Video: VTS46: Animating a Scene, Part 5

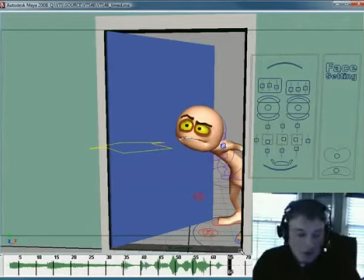You want the motions to feel right, but breaking things down by a stopwatch and stuff is helpful, but that's a starting point. Then it's a matter of manipulating the spacing of things and adjusting the timing things when something hits and how long it takes.
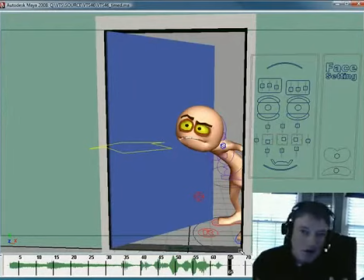That's timing. And then once you figure that out, how the spacing works inside of it, that's kind of like the second part of it. So I'm real happy with where the timing is on this. And now after this point
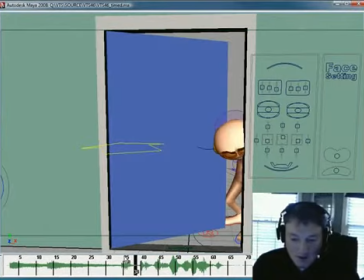is where I'll often start looking at the in-betweens that the computer makes and start worrying about things like like penetrations. Like right here we'll see that the face is kind of poking into the door.
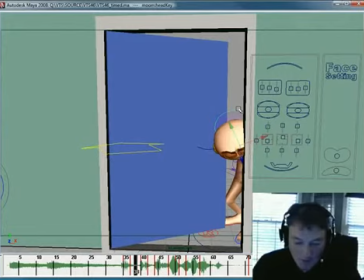The nice thing is I'm only asking the computer to in-between this one frame from 37 to 38 to 39. I know 39's working pretty well, but even then I could just go ahead and I can adjust these things a little bit.
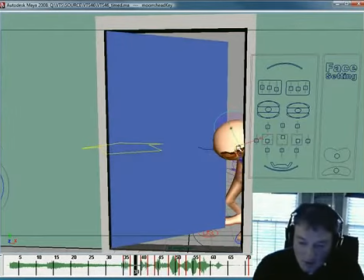And 38's, all I got to do is just kind of just adjust these things so it doesn't feel like he's poking through the door.
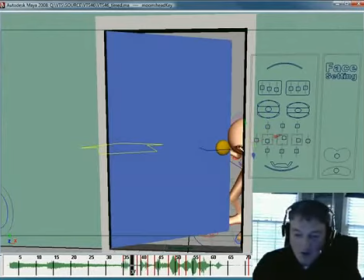Alright, and that's where you ask the computer to make in-betweens, but I don't have to make a whole new drawing for the thing.
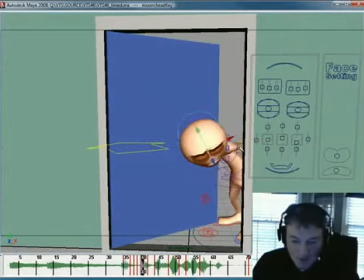I just need to adjust a few things here and there. Okay, comes down.
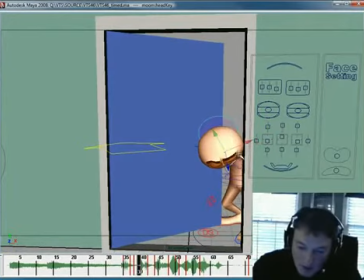Maybe we can take him down a little bit. So we have a bit more of that arc there. Now I can start looking at arc stuff. Okay?
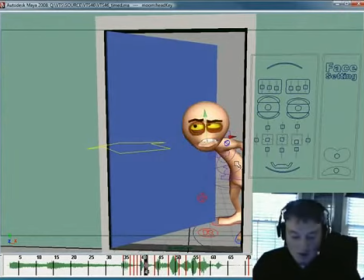And then from here to here to here, I can maybe do something at this frame if I wanted to, where I can maybe drag that head a little bit more. Now I'm starting to look to plus things. The timing works, the drawings work. The computer had enough information to make good in-betweens on the moves.
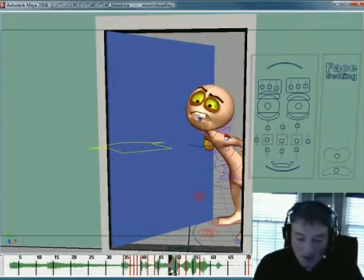I had to define the moving holds a little bit better, and I just needed to tighten up this move. Had to define this moving hold a little bit better. This would be a great place right back here to put a blink, and I can build that out. And so now it's time to just start filling in the little things, doing the lip sync, softening up.
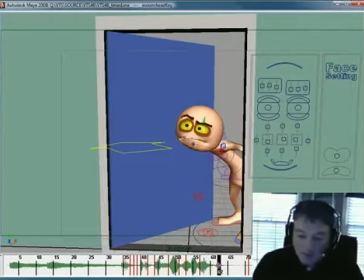And another thing you'll notice, if I were to go ahead and show you this,
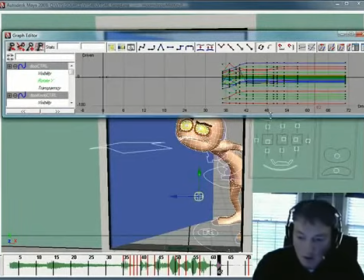these are all, I believe they are all still linear keys.
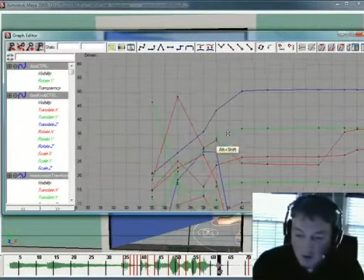Yeah, they are. And so the timing works really, really well, and the keys are just linear.
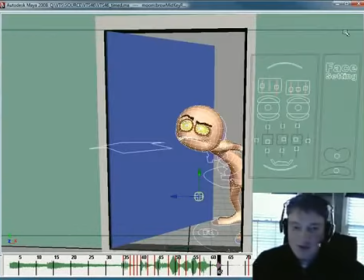All right, so now comes polish. This is the lip sync, polish, cleaning up. Next video we're done with this shot. We're done with it because it just doesn't. We've done all the hard work in the drawing. We did the hard work in the timing today. Drawings and timings, you got that working. Bam, we're done.
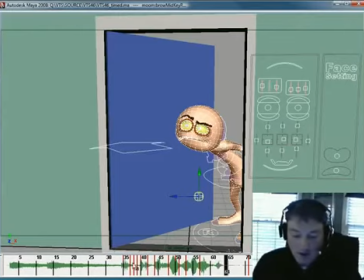We're getting there. We will wrap this up in VTS47. We will be done, and we're going to get through the lip sync, the polish, all that stuff next week, because that stuff goes pretty quick once you get past this stage.
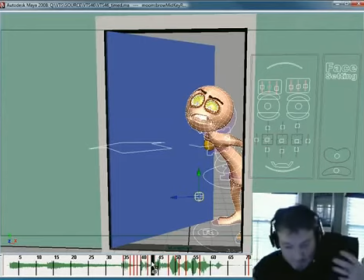This is like the boom. All right, we got it. Okay, this is a scene. You just clean it up. Okay, so there you go. I try to move a little quicker this month because I got some folks saying you're moving too slow.
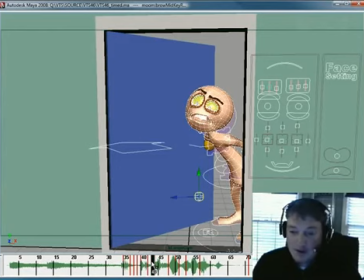So there you go. Hopefully this wasn't too slow, and I went as quickly as I dared, and hopefully that was good. All right.